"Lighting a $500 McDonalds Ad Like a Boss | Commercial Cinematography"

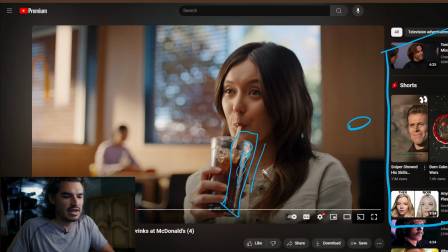slightly less, and then it'll taper off. It's not a true one-to-one reflection, but this still tells you that there's something over here, and it might even be the window.
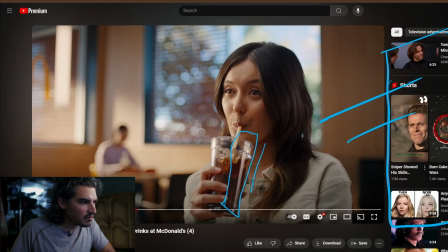No, it is not. No, it is not, because the window would reflect back here, so you would see an edge. You might actually you do see an edge. There's an edge. There's a slight edge, which is a reflection of the window over there.
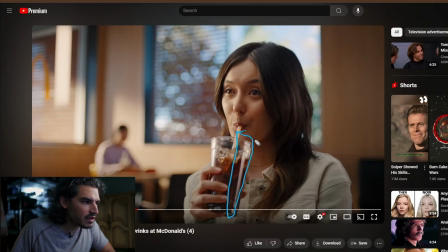But this is something right 90 degrees to her. It is 90 degrees that way. There's a 4x4 white card casting fill right over there.
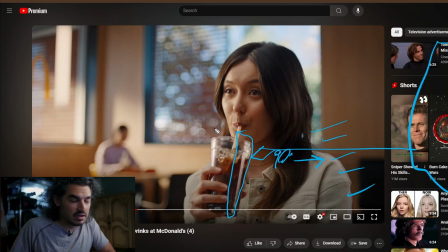Holy crap. Now, let's look at the other side, because this is where it gets fun. Do you see on the right side how sharp this line is? You see how sharp that is? Because the white card is sharp. The white card is just a 4x4 card that's held up in space, and so it's going to reflect the edges.
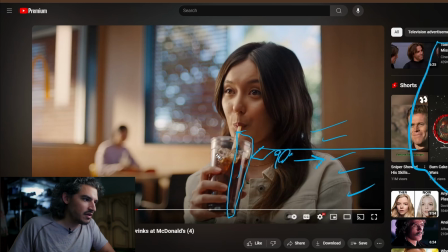However, on this side, there's a hot spot in the middle, which is expected because it's taking this hard source and softening it, which is what I said before, because this is a hard source and this cylinder is stretching it.
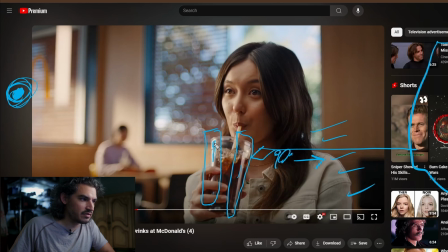It's stretching it down here. Now there's a hot spot right there, and you can see it kind of tapering off. But look at the edges, how it's feathering. You see those feathers? It's feathering on the other side. Yeah. That is due to a frost.
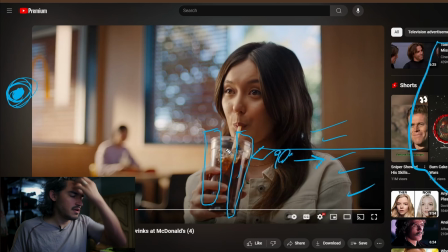It could be a light diffusion, but I would say that it would be, I would have used a frost, because frost keep the beam of the light. If you put a thing here and you have a beam, the beam, once it hits this frost, it just kind of blurs it a little bit.
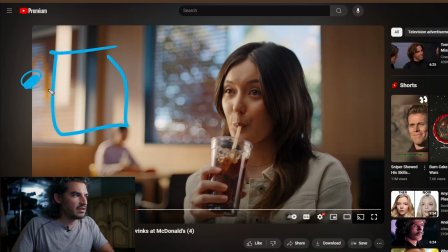If you have a diffusion here and that beam hits that diffusion, it will do this shit. It'll go all over the place. So that's the difference, and so a frost preserves the beam, and so you can see how fuzzy that is compared to how
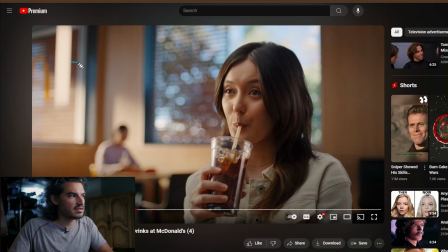sharp this is. They used a frost on this side to intercept their sunlight, or they added another sunlight inside to hit the frame for her face only,
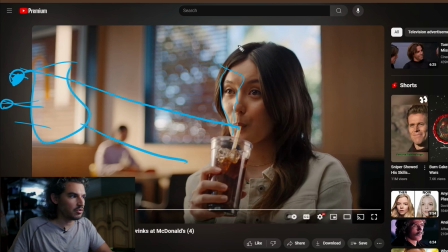which is what I would do, because it makes it more controllable. You're not dependent on the light that you place all the way out there. It might not even reach that far. Maybe there's stuff blocking it, so you always want to save your ass light.
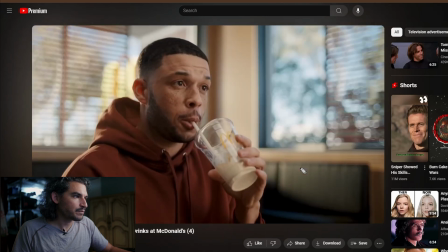So there's that shot. That's cool. And he's got the same thing as before, so that's the same thing.
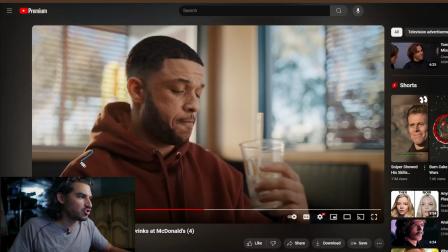Again, look how sharp this backlight is. That is not cut by any frost. They don't need to, because it's behind him.
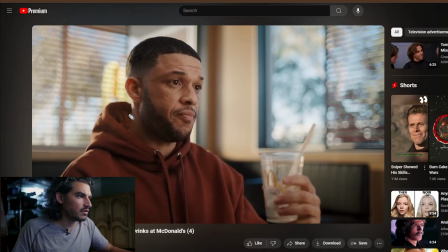Okay, so let's move forward. Same shot. Oh, here we go.
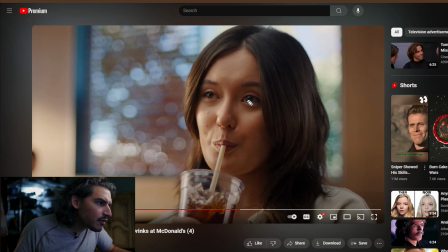Oh, interesting. So that, oh, here we go. This one's better. That is the frame
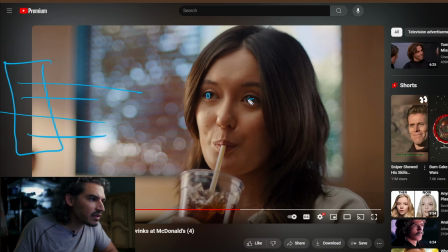that's intercepting that sunlight, but then this right here is this top light that I was talking about, but it seems like there's a break in the middle, and I don't know why. It could be, maybe that's an arm holding the light up.